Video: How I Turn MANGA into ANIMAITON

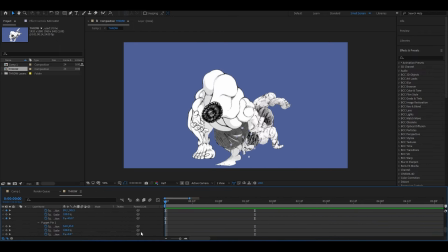[4:14]
Also, part 2 is already being animated and edited,
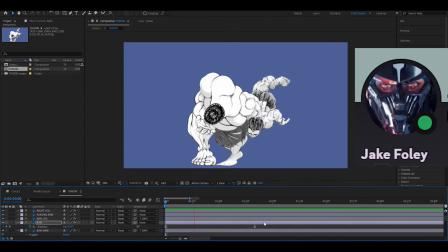[4:19]
and I have to say, Jake, the voice actor, he really delivered once again, so I can't wait to show you the video.
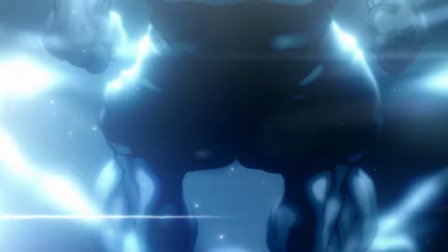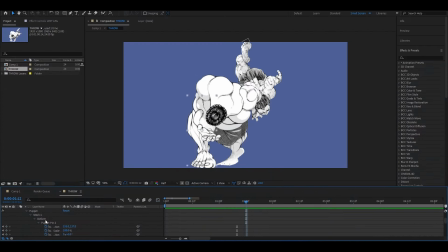[4:32]
Alright, I've skipped over some details of the animating part since the full video is available on Patreon.
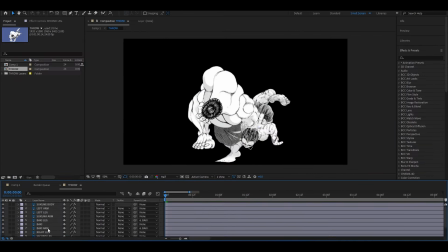[4:39]
Now let's move on to the compositing.
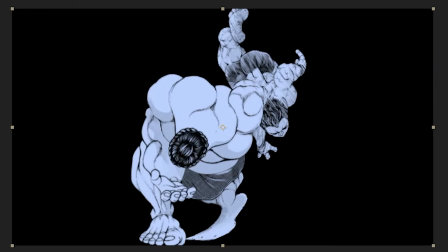[4:45]
I start adding the color hue to the characters using my signature blue style.
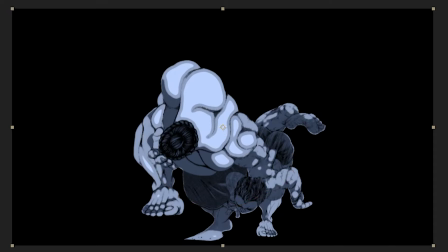[4:52]
I know I should probably change it up soon but I just really love the blue color.
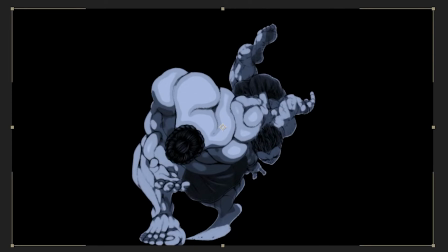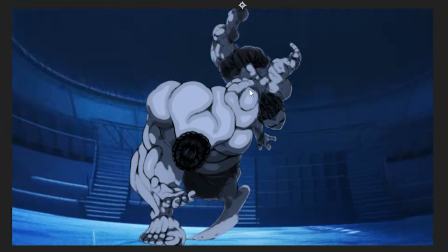[5:04]
Next I add the background and try to change the colors of the background
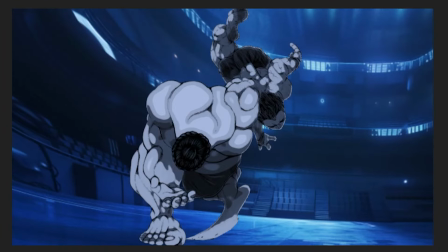[5:10]
to blend with character and try to make everything feel cohesive.
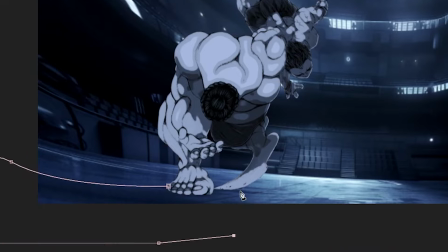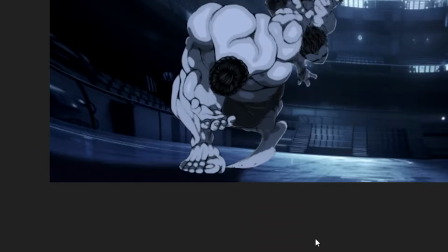[5:21]
I try to make the scene feel more united, like the character is actually there,
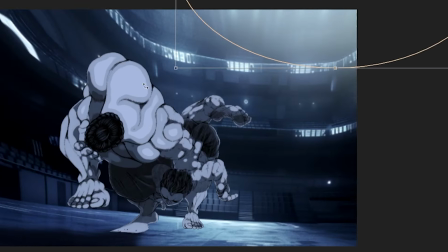[5:28]
with adding elements like shadow, smoke and lighting as you'll see soon.